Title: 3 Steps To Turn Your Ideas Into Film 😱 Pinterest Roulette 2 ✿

We are playing Pinterest roulette today again. You guys seem to love the first Pinterest roulette and you guys seem to love the idea so we're going to do it today again. But the challenge would be that I am going to stay only inside, only in my apartment to recreate whatever I see on Pinterest. So I do hope we get something sensible and something that makes sense to do inside. If not, we'll have to improvise, I guess. Let's go! okay so I have Pinterest on my computer right now I am just going to scroll like always and stop on the first thing that I see and whatever I stop at I have to recreate as a short video or short film so let's go okay and go and stop oh
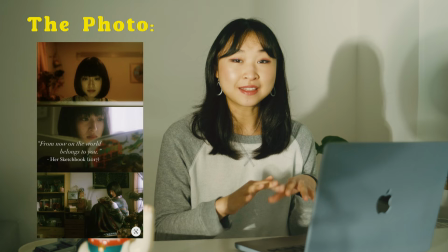0:59 okay this is perfect this is perfect for an inside shoe this is also I've been I've been seeing this so often on my Pinterest
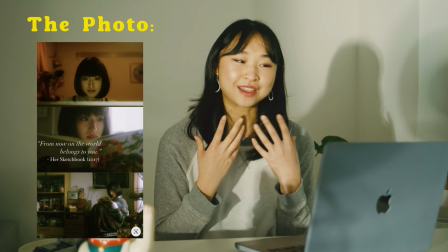1:06 page and I've always wanted to recreate it but I don't know why I have never recreated it but I am so excited.
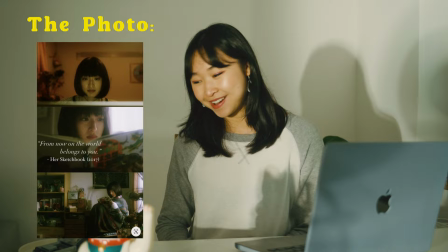1:13 Let's go guys, let's go!
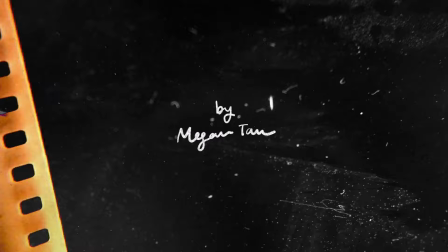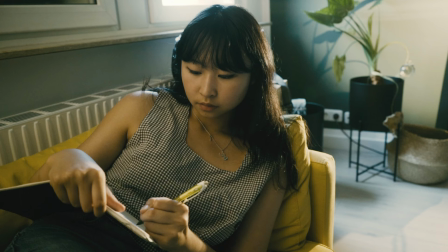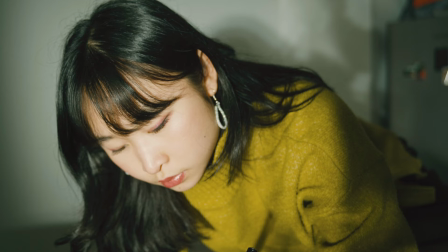1:25 Storyboarding is a very important step for me as I use this to get a feel and perspective on what I exactly want to shoot and how I want to shoot it.
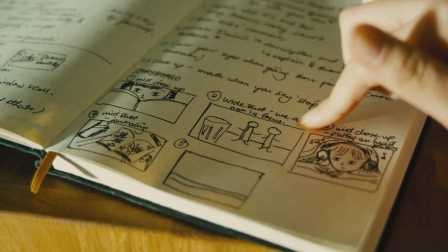1:33 It doesn't have to be anything crazy, you don't have to be Picasso. So as you can see my sketches are pretty messy as well As long as you understand it
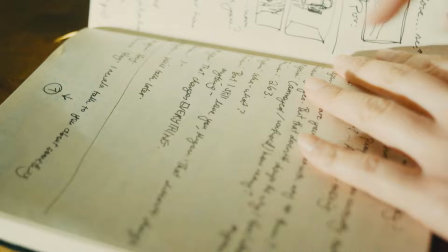1:41 yourself and you don't have to pitch it to anyone Feel free to draw however you want to
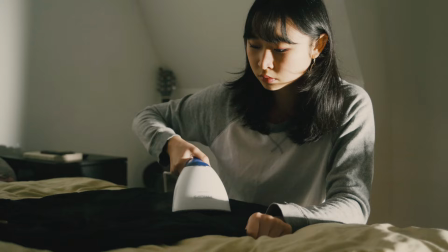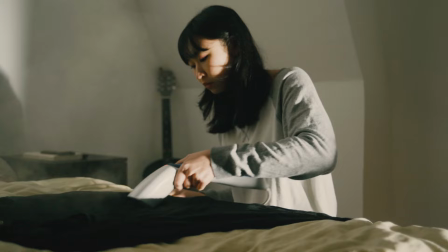1:54 In order to create the vibe we are going for we will have to accommodate our style and wardrobe as such Wardrobe is also a very important aspect in film
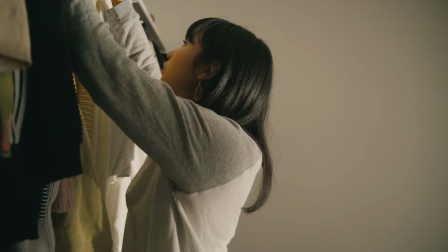2:06 She was wearing something very comfortable and cozy in the photos. So that's what I'll be looking for today
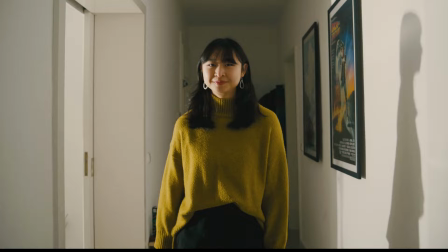2:16 we are going with a long black skirt and an olive green wool sweater in
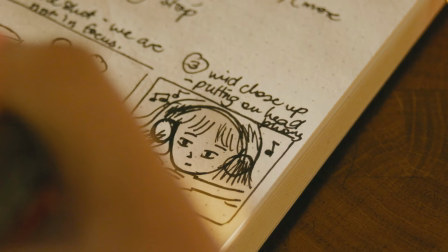2:22 order to complete recreating these scenes we will have to also recreate the lighting so let's go through it
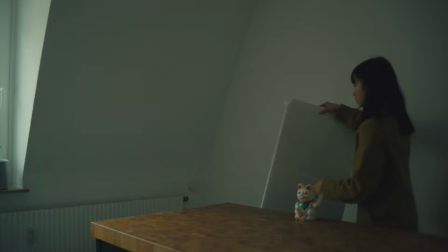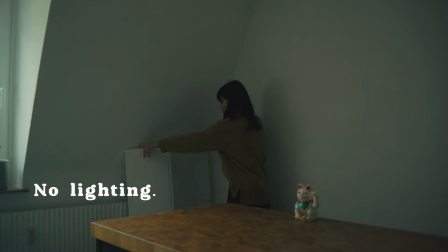2:34 so for the first shot i want to film something that could be added to our story a
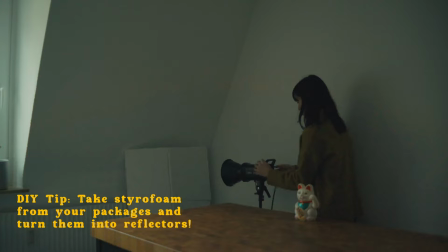2:40 pro tip take any styrofoam from your packages to make a great reflector to reflect your light softly that's what I'm doing here.
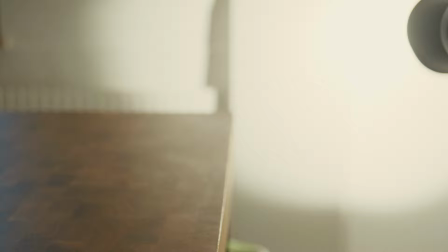2:49 I used this cat as a stand-in so that I could estimate my lighting and now we're taking him away because we're done setting up.
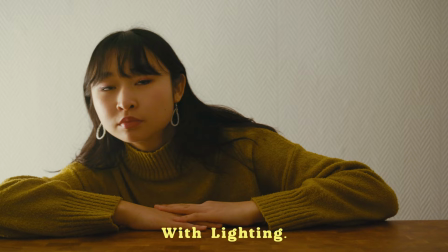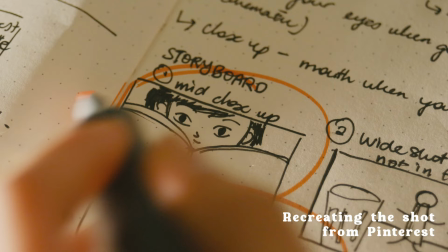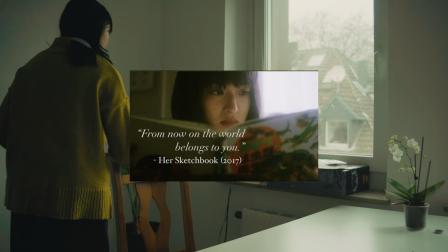3:06 So for the next shot we will be recreating the shot that we saw on Pinterest.
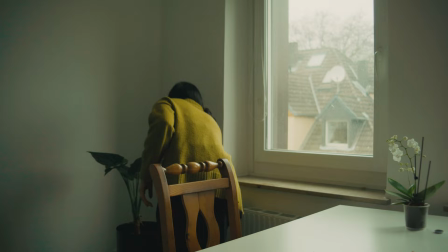3:11 And before that we gotta clean up a little bit and set up our lighting.
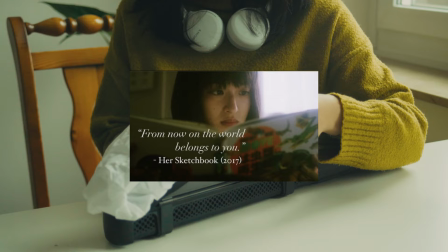3:17 So in the picture you see that the lighting is very soft and it kind of seems like the weather outside is pretty gloomy.
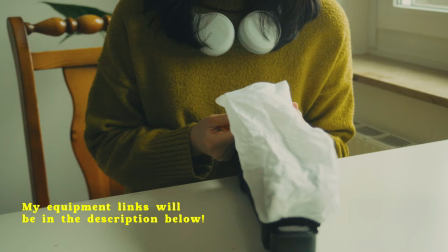3:25 So today I'll be using my Zhiyun F100 light to create this soft ambient light.
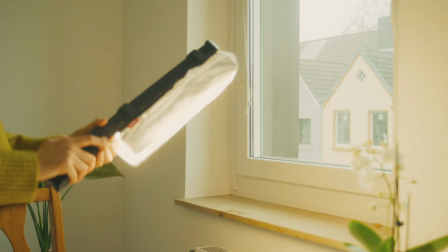3:32 The weather was a bit gloomy on that day so I had to make it still a little bit brighter but I wanted soft
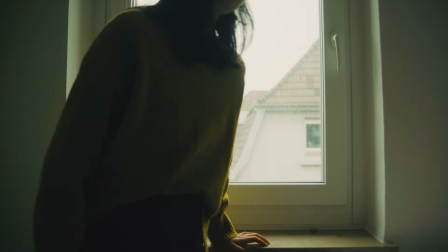3:37 lighting so I used this diffuser that came with the light to diffuse my light. Just to show you that not everything goes as planned.
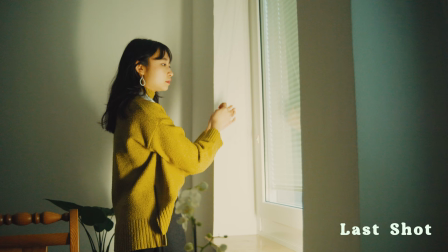3:46 I had this in my storyboard but it just didn't work out it sounds pretty disappointed but that's how it is so
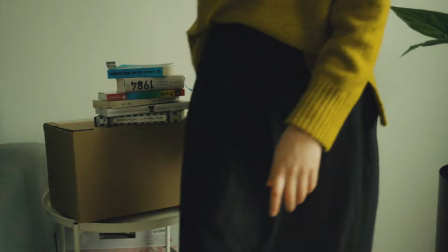3:57 for the last shot we will be recreating this shot from pinterest and as you can see the background is a little bit yellowish
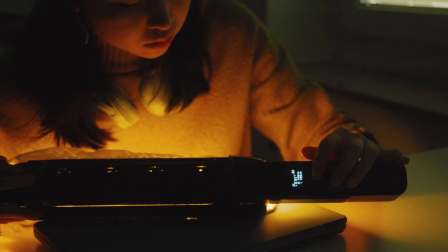4:05 so we are going to put in a little bit of a yellow tint into our light for our background light